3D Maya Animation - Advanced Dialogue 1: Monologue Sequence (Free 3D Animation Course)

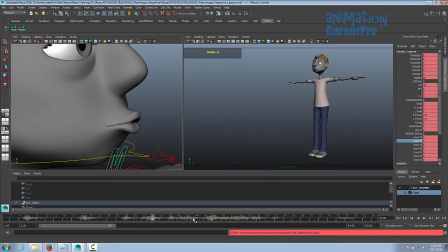(4:04)
So try to hold these the O and the M and try and hold the F and V this is for F and V the
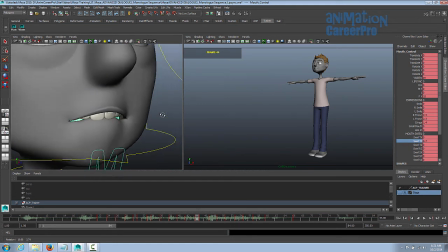(4:11)
bottom lip is tucked into the teeth you want to try and hold those two for at least one frame where you can just so they read better we see it for longer it's just what it does is registers the audience's mind. Okay, we just did a quick play blast of this section.
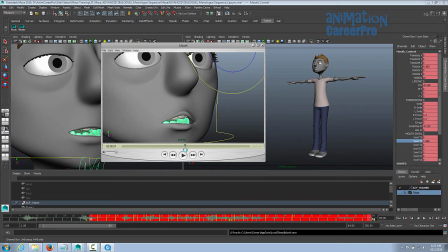(4:28)
When it says refrigerator it's a pretty quick make the mouth shapes a little more subtle if they're only one frame apart so that things don't pop so don't go all the way only go into the mouth shape maybe at fifty percent also too after the character is finishing a sentence if they don't
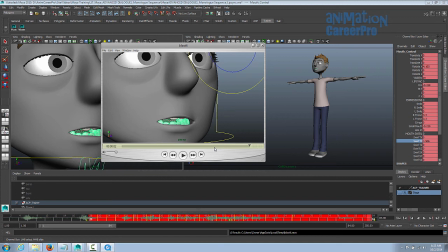(4:42)
talk for a little while there's a pause there either want to to get the mouth closed. If it's a long period of time where they don't speak, you want to close the mouth. It works if you keep the mouth something like that, just sort of half open, a slight bit open, right? They're going to start speaking again soon. What you want to avoid with lip sync is to make it look like poppy. You don't want the mouth to be popping and flickering.
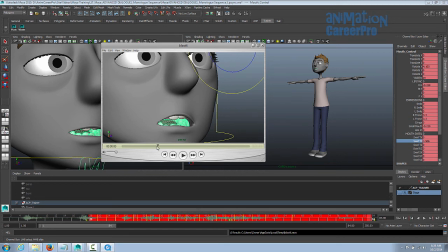(5:00)
So you just want to keep things moving smoothly through the mouth shapes and sort of blending together.
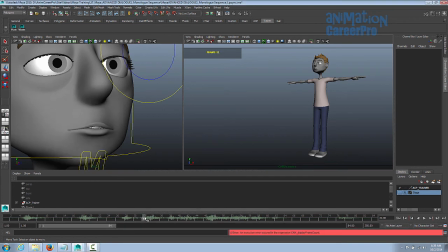(5:07)
Yeah, so continue animating your lip sync till you get to the end. Continue scrubbing your animation on the timeline, give it a play blast, check it, make sure it's working well,
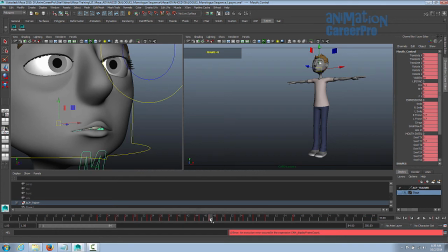(5:16)
make sure the timing and the mouth shapes are all working well, analyze it yourself and try and determine where things are going wrong, if they're going wrong, and then go back and make the fixes. So when you finish your lip sync, you can move on to the blocking and posing.
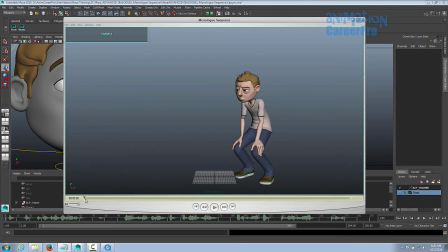(5:29)
So let's break down the animation here. So we have him in his first initial pose. This is his first big key pose, or his first major key pose, and then he says, you pooped in the refrigerator, so we just accented on that. We kept him in this pose and just gave him an accent. So this is for pooped.
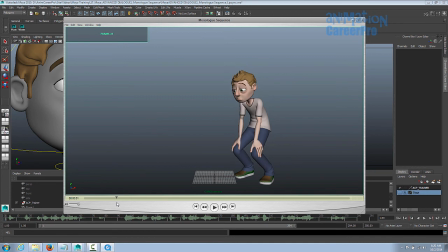(5:44)
You'll notice it's not just an accent with the head, it's a full body accent, but he stays in the same general pose, and we did a lot with the face here. So just an accent for, you pooped in the refrigerator. And notice he bounces up on the O in pooped, the vowel, right? Pooped in the refrigerator, that pronounced word and, we decided to change poses on that one. You don't have to.
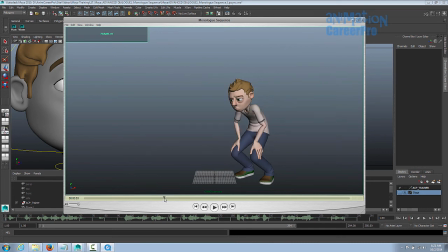(6:04)
You can choose your own areas to change poses and accent. So anticipation pose and then he goes up on and. You notice here too that we overlap the head. That can just be done in the graph editor at the refining stage. So after you set all your poses and you spline all the curves, you can go through and do all the overlap in the graph editor.
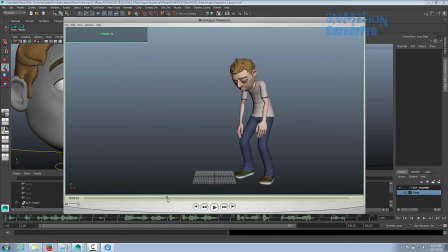(6:21)
Or if you want, you can block that out. This can be a separate pose. You can do that in your blocking if you like. We changed poses on the O in whole. and then there's a little bit of a hold there. So we just got him to blink and just think about it for a minute. The hold and then wheel of cheese.
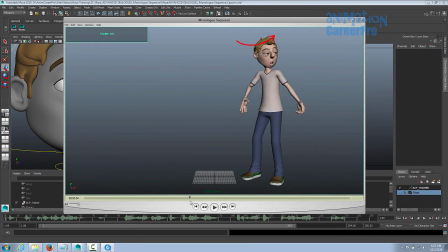(6:43)
Don't forget to add in arcs. You'll notice when he turns for the word hole. If you watch the top of his head, it sort of bounces in an arcing motion. And also to the arms arc as well. There's a path of action that the hand takes that you want to include in there.
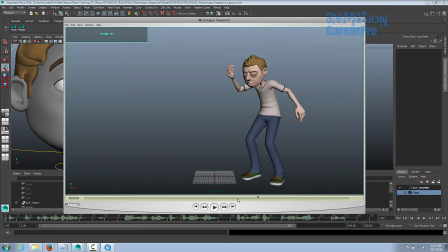(6:58)
If you need to set an extra pose in the middle to get the arc, then go ahead and do that. So right on the O in Howe, we brought his hand to his forehead, just getting into this kind of pose. And then he pops up into this pose on the A in... So when he goes to say, I'm not even mad, you'll notice there's a little accent.
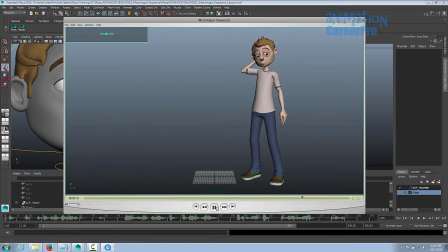(7:15)
We bring him into this key pose and he stays there, but the accent's on... Right on the A in Mad, we included a little accent. We kept him in the same general pose, but just accented. A in Amazing. He goes into his final pose right on the A in Amazing. Sprinkle in your main poses and your gestures and accents where you need to, but remember to do it on the vowels.
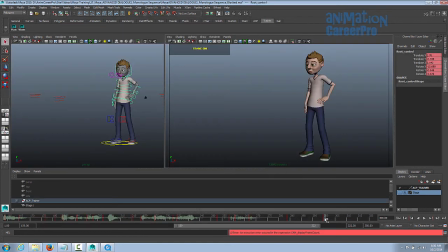(7:35)
Once you have all your poses posed on the timeline where you want them to be, and your timing is set, playblast everything. As you're working, you should keep scrubbing over your animation. As you've seen in all the previous classes that we've done, I usually set a pose and then scrub over the last two or three poses that I've done and just check and think about what I want to do next and where I want to put that next pose.
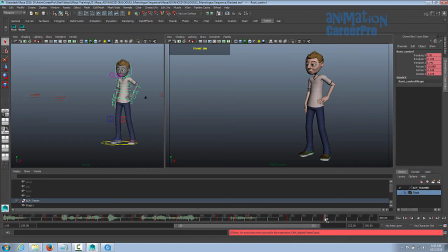(7:55)
So you scrub over your animation as you're working, playblast it every now and then and just see how it's coming along. Make changes to your timing and really get your posing and your timing locked down. Then you can spline your curves, calm down some of your moving holds, put in some overlap on the head.
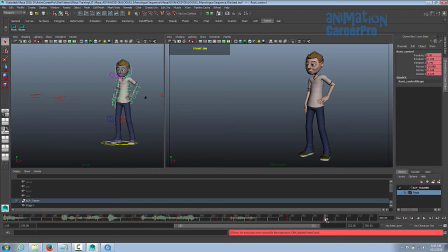(8:12)
Make sure if the character takes a step, you can use that translate wide, break the tangents. You can break tangents to get the head to overlap as well and not just the head but any other parts of the body like the wrists. Often times you're doing a lot of overlap on the head and wrist and breaking tangents on the
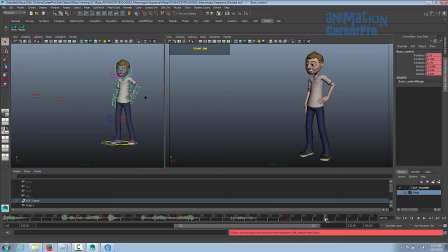(8:28)
rotation curves to sort of force it to overlap where you want them to be as you're going through the refining stage.
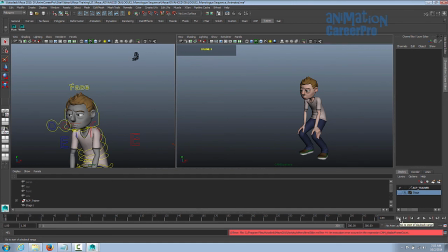(8:35)
So at this point we're going to start tackling our facial animation. We have all of our lip sync in, our body animations done, and now we're going to animate the face. So as you can tell so far, there's always an order of operations in which we do things. And whenever I go to tackle facial animation, I always do the eye direction first. I'll go down the entire length of the scene, do all the animation on the eyes,
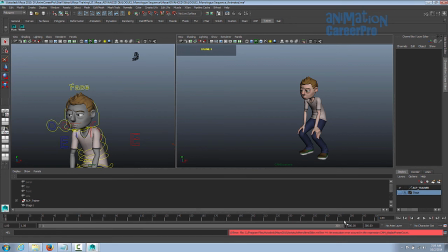(8:55)
the eye direction where the character is looking, and then I'll go through and do all the blinks and then do the brows.
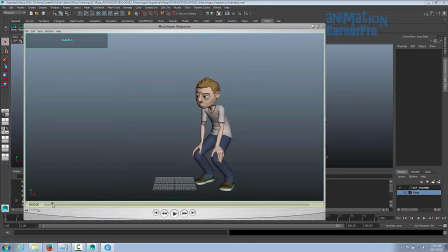(9:01)
So I always place the eyes where I want them to be looking at the beginning. You'll notice in a lot of animated productions, whether it be a TV show or a film, eye direction often but not always changes with a blink. The eyes will pop from one direction, a blink, when they open, they'll already be in another direction or looking in another direction.
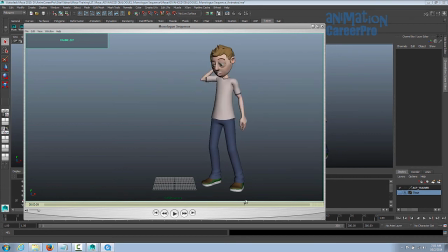(9:19)
So they can be changed with a blink, but not all the time when a character is thinking. You can use these little eye darts. It really helps to convey to the audience that the character has some thought. So you can see here the eyes. This is a little eye dart here. And then he blinks. And then there's some eye movement here.
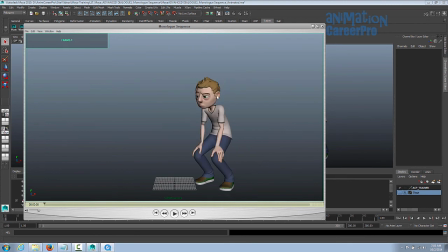(9:35)
You can do a double eye dart. You can do a double blink. So you go through and do all the eye direction and think about where you want the blinks to be as you're animating the eyes moving around. You don't want to over animate the eyes. you want to change eye direction and keep it there for a bit.
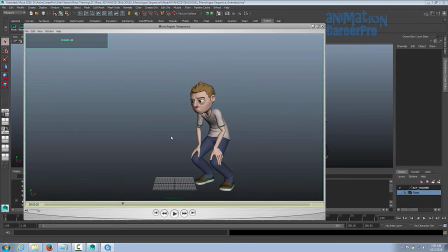(9:50)
Also, another thing to remember is if the character is changing their position, like from here, you have to think about where the character they're talking to is. You want to keep the eye direction on that character. So if the character is moving up and there's no blink, see I chose to put a blink here, it's a long blink.
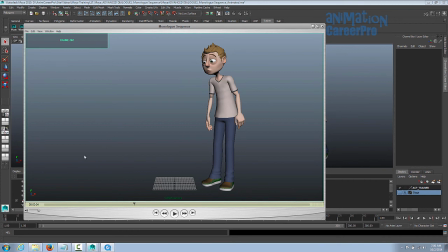(10:06)
You want to make sure that the eye direction stays on the subject that they're talking to or looking at. In this case, he's talking about the wheel of cheese that's somewhere else in the room. If the character's talking about something else that's in the room, they can look in that direction.
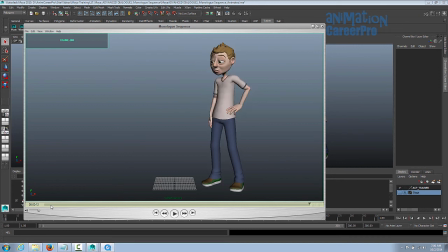(10:20)
So go through and animate all the eye direction first. Then I usually go through and do all the blinks. When you're doing blinks, think about where you're going to put the blinks. It's important to have well-placed blinks. It seems like a really minor thing, but well-placed blinks can really improve the quality of your animation.
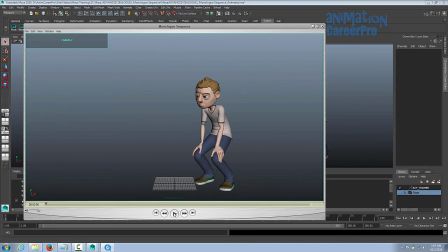(10:34)
So when we talk about well-placed blinks, sometimes they can just be placed in a dead space where the character's not really doing much. So at the beginning here, he's just sitting there listening. I put a blink in there. Another good place to put a blink in is on an anticipation pose, or you can put it slightly after the anticipation and before they go into their major pose. So this blink here is on his way up,
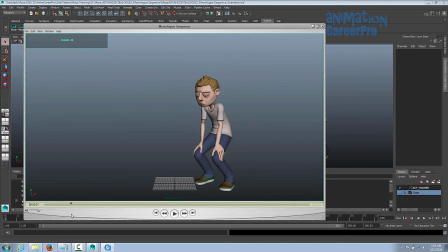(10:54)
and you can see here when the character pops up with his whole body that the eyes sort of flap open at that point, and so do the brows. So that's something to think about, a good place is to put your blink. Now a lot of times on head turns, head turn and eye direction change, you can put a blink, change of eyebrow positions.
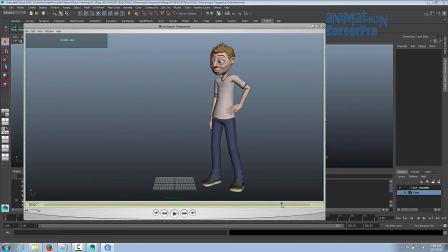(11:10)
So just varying things up and thinking about why the character might blink in that area if they're thinking. And then sometimes you just want to put a blink in if the character is not doing anything for a while just to keep them alive, right? But don't overblink.
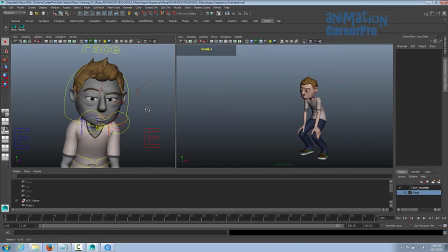(11:21)
All right, so eyebrows. When you get to the eyebrows, the first thing that you should really think about when you're posing the eyebrows is to keep in mind the line of action that runs through the brows.
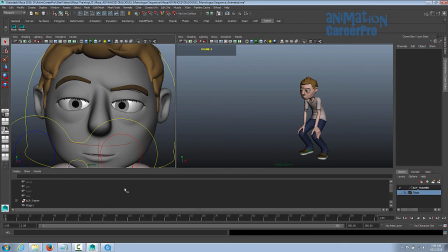(11:30)
So these nice S curves, S curves and C curves. We'll just go through some of them that were done here.
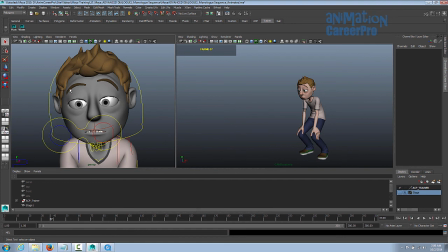(11:36)
So then he moves into this pose. Also too, it's good to vary them up a little bit and not have them twin. Sometimes they can twin, but it's also nice to at some points have them a little bit different.
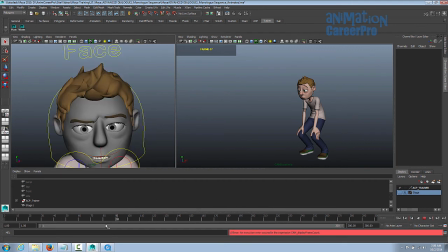(11:48)
But overall it's a C curve, it's a general C curve that's happening here. It's nice to keep it looking more realistic and not so robotic.
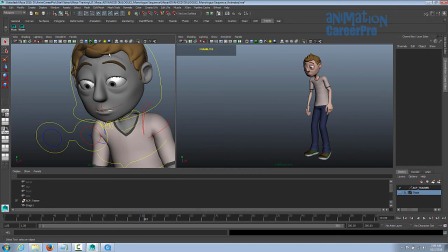(11:59)
Back to a C curve on the eyebrows.